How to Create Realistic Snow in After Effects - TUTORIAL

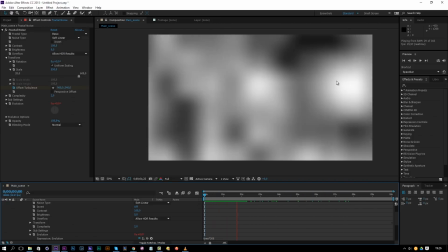So if we are going to preview this, we will see a little bit more variation in the wind, so that's great.
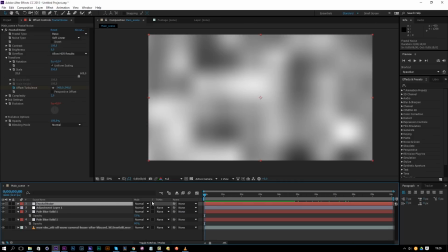We'll close this down and change the mode of, change the mode to screen.
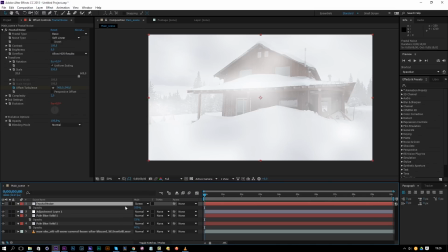If you don't see the mode, we can toggle the switches over here. Press T on the keyboard again, and also lower the opacity to whatever you want.
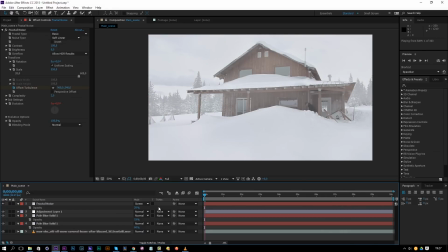So let's say 25 looks alright. And now we see some minor details, so don't exaggerate it, just make it look like very, very subtle, maybe even less, let's say 20%. And now you barely see it, but it's going to add up in the realism. So we have our shot right now.
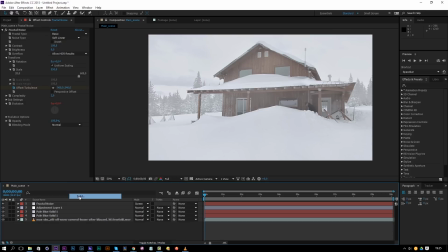Okay, so now all we have to do is right click and new solid, and we want to add the particles, so let's name this snow.
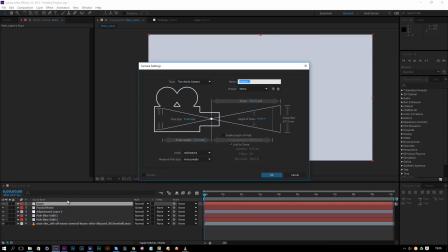Click OK, and then right click, new, and add a camera as well, and add the camera of 35mm, and then just click OK.
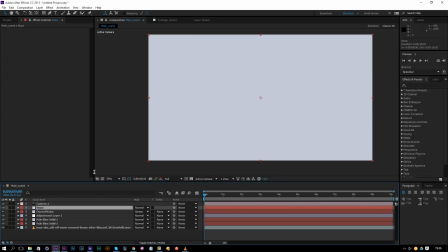And OK. Now click back on the snow layer, go to Effect, Trapcoat Particular.
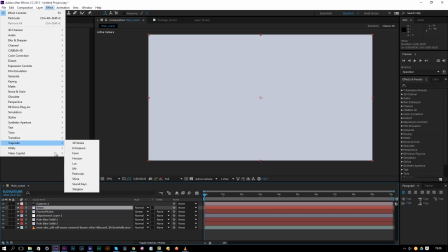If you don't have this plugin, you can do it with Simulation, so go to Simulation, CC Particle World, but we are going to work with Trapcoat Particular because we have more options in that.
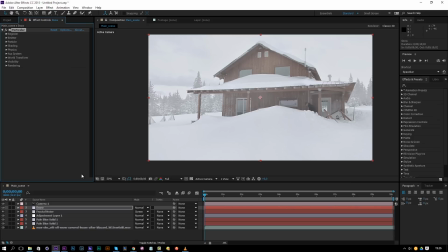So if you don't have the plugin yet and you're planning on using After Effects a lot, I would invest in that plugin. Okay, so we have emitter here. We're going to change the type to box and increase the size in X like so.
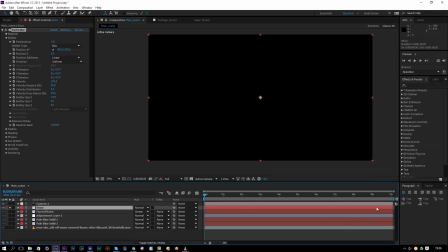Let's solo this layer for now so we can see it, and also drag this layer more towards the front so we can see the particles already being born, and also increase the size in Z like so. Then we are going to increase this a little bit more and we're also going to increase the Z here.
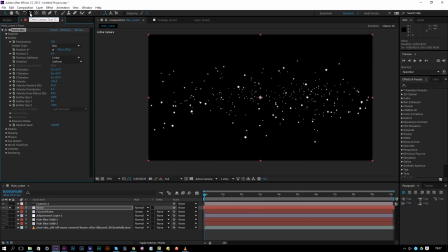Also, you can move around with your camera by going over here and orbit camera tool, and you can move it around just like this to get a good orientation. So let's say we're going to do it like this here. There we go. The selection tool, and then just increase the size again.
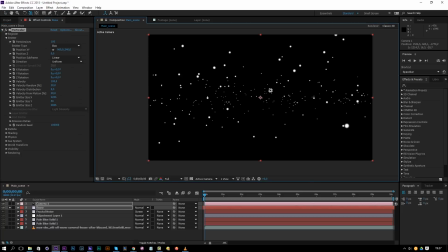Maybe even more towards the camera. There we go, and now we can move it upwards, well, with the second value here, and just make it go upwards, so drag it to the left. There we go, and now if we're going to play this back,
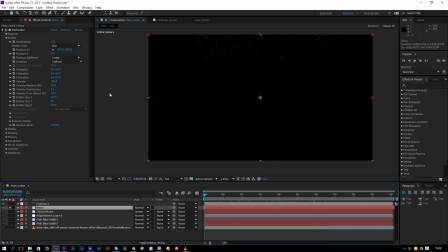we will see that the particles don't last enough. We will have to change the life of the particles by going into the particle tab here. Also go to the opacity over life and drag this down like so. So just draw it with your mouse. You can click and drag it. So they're going to fade off over life like so.
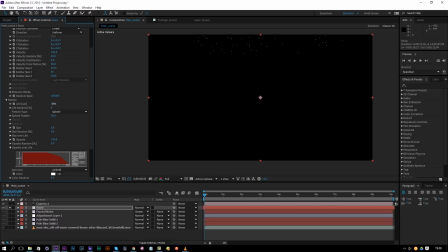And also increase the life right here. There we go. And we can also randomize the size of the particles and maybe change it to 4. There we go. Alright, this looks good, I guess.
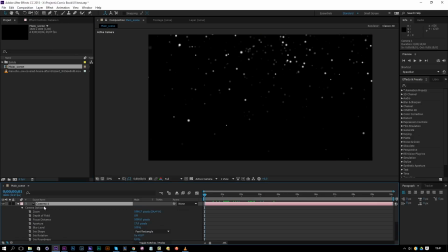Then click on your camera, press AA on the keyboard, and go to depth of field and press that on. And change the aperture to, let's say, 100. And the focus distance, let's say 500. Or 1200.
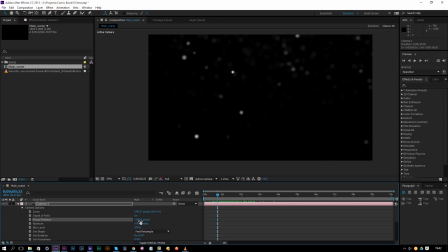Just so they disappear in the distance, they are going to appear more blurrier like so. You can see in the distance they become blurry, and it's going to add up in realism.
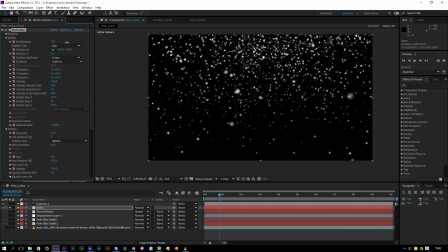So if we go back to the snow and we increase the snows per second, and we're going to get a size of 3, let's say,
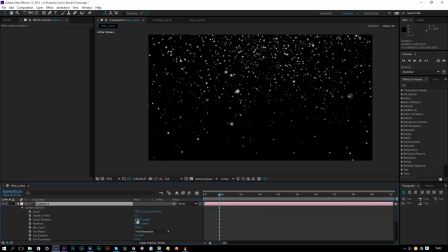it's going to be in the distance, it's going to be fading off. And we can also go back and change the aperture to 300 or so and see it like that. We can also increase the focal distance, so play around with it until you find something that you really like.
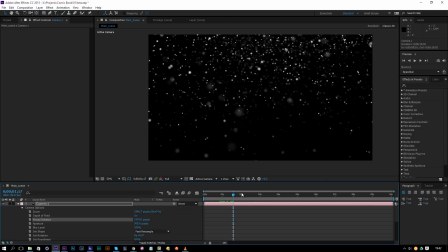There we go. So I kind of like this one here. And there we go.